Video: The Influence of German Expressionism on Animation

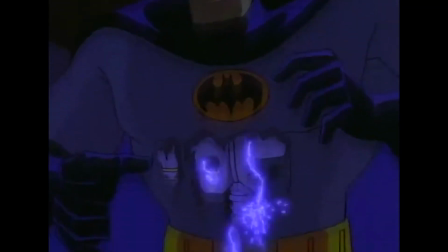4:03 When he looks down, he realizes that he is not the real Batman, but instead he is a robot made to look like Batman.
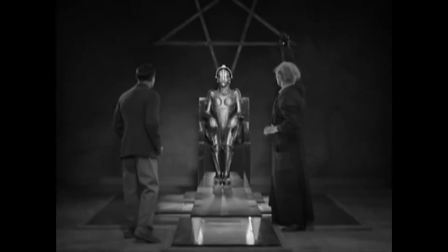4:10 This is similar to Metropolis, where there are two versions of each main character. There are two Batman and two Marias, one robot of each pair and one human.
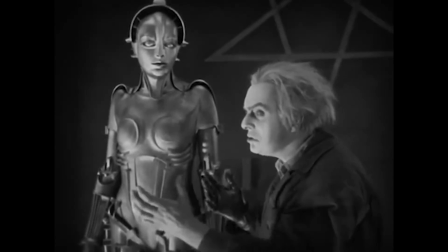4:21 This could be argued that this episode of Batman was inspired by the movie Metropolis, which is also a German expressionistic film in its own right.
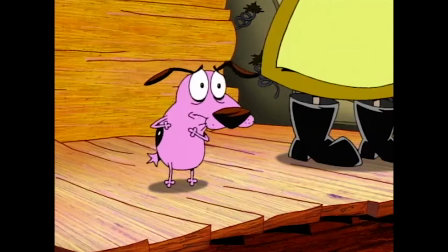4:34 Courage the Cowardly Dog is a show about a dog named Courage that was adopted by two old people named Eustace and Muriel.
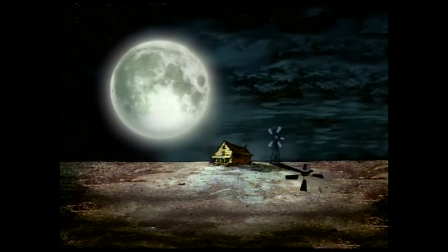4:41 In the town of nowhere, they are always attacked by strange creatures or people who are out for their lives.
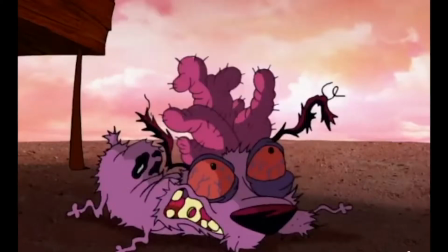4:49 The way this show links to German Expressionism is the style of the animations and the characters. Return the slab. What?
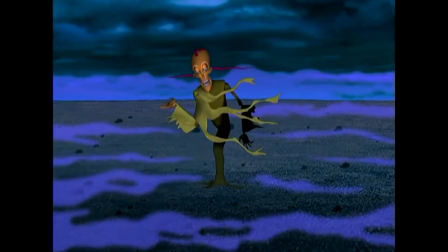5:00 return the slab, or suffer my curse.
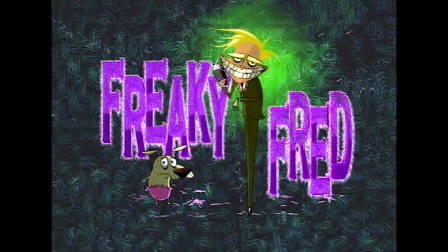5:06 What's your offer?
In the episode titled Freaky Fred, Muriel's nephew Fred is coming to visit her.
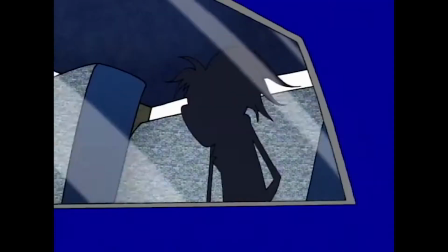5:13 However, what she is not aware of is that her nephew Fred is an obsessive barber.
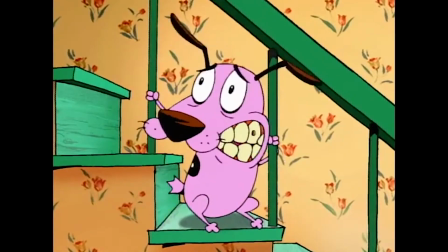5:18 He craves to shave Courage to the point where he has no residual fur left on his body.
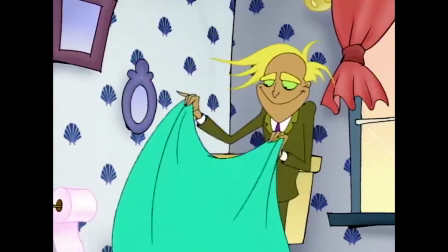5:25 As the shaving commences, it is followed by the sound of children singing a lullaby,
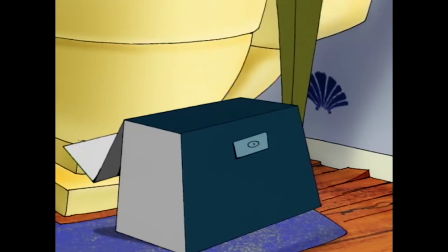5:30 which gives it a sense of creepiness and anxiety towards the actual scene.
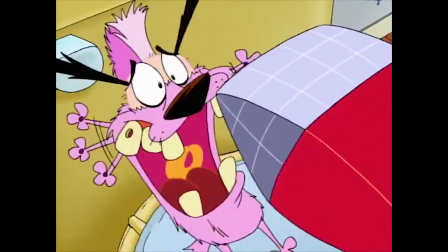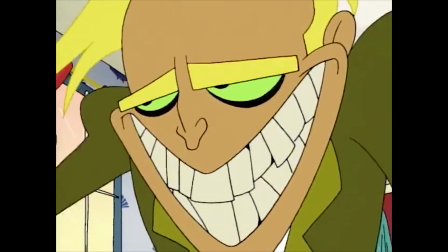5:43 The look upon my young love's face was sweet as lace.
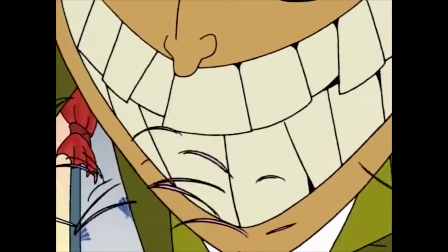5:48 But in this case, I realized she...
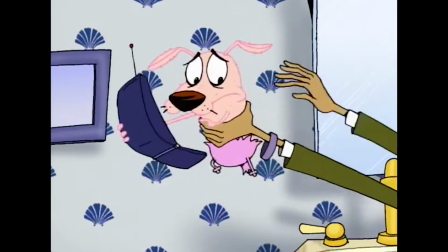5:55 Soon after, it was discovered that Fred was an escaped mental patient and that he had gone to his aunt's house to escape.
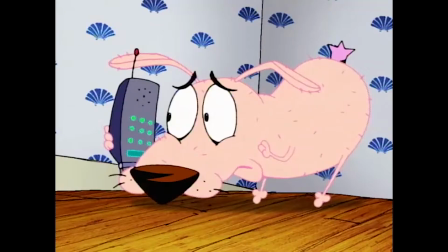6:01 However, when Courage discovered this, he contacted the facility and they recaptured their patient.
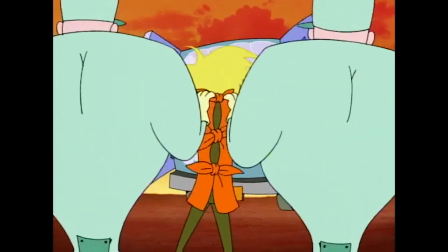6:06 But then my landlords did presume to free me from that
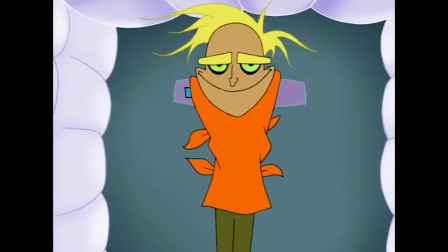6:12 porcelain tomb and ferry to a private room your hero,
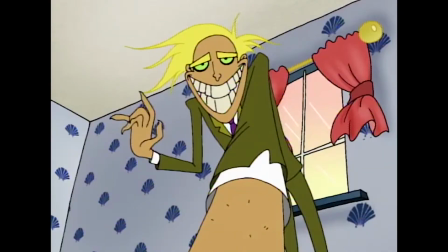6:17 ever Doughty.
Clearly, as you can see, this scene was inspired by German Expressionism.
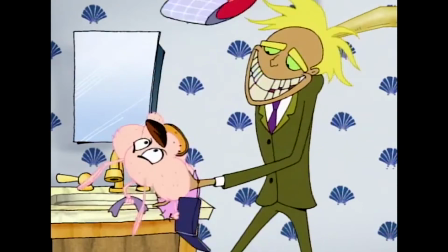6:22 The angles and music of this scene were meant to give the audience a sense of unease and anxiety.
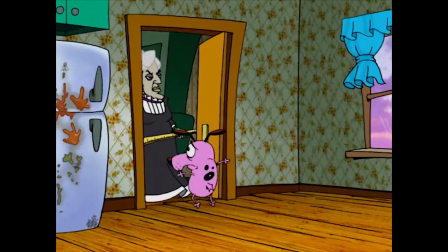6:28 In another episode titled Perfect, Courage is visited by an old woman who wishes to teach him the ways of being the perfect person.
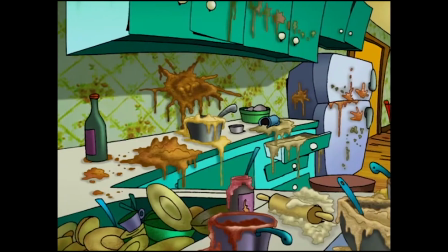6:35 However, due to the nature of his character, Courage is clumsy and dirty, and this does not satisfy the requirements of the old woman.
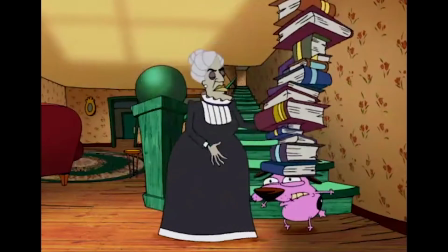6:42 This causes her to completely abuse Courage both mentally and physically, and causes him to suffer sleep deprivation, which gives him nightmares.
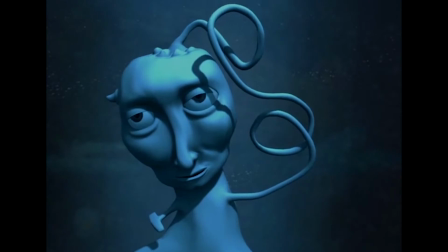6:50 In these nightmares,
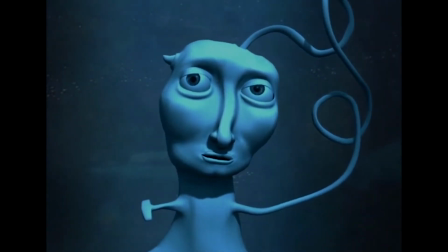6:51 Courage is visited upon a creature that has a fetus-like form and is theorized to be the child of Satan.
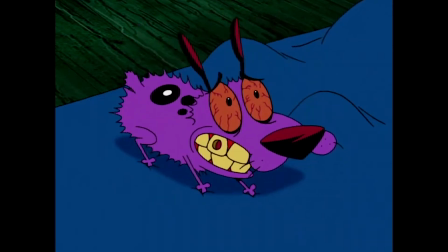6:59 Clearly, you can see how German Expressionism influences this episode, not only visually, but also psychologically.
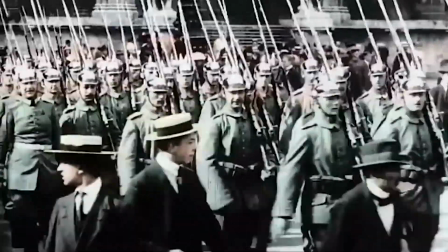7:06 It could be argued that emotions felt during this episode were the same emotions the German people felt
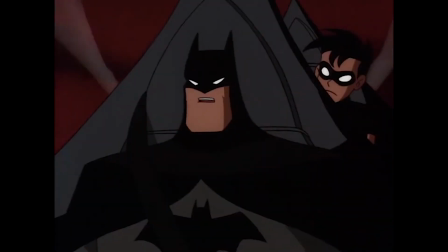7:12 during World War I. This is how German Expressionism has influenced many forms of media, including animation.
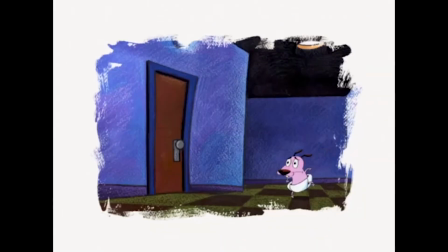7:18 The style, technique, and storytelling used within German Expressionism is obviously displayed in modern animation.
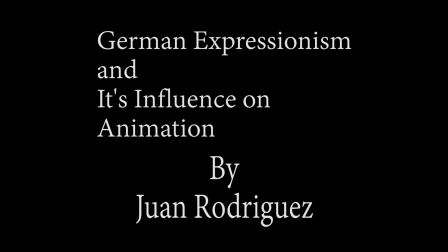7:25 Thanks to the influence of German Expressionism, many of the shows and films that we enjoy today were made.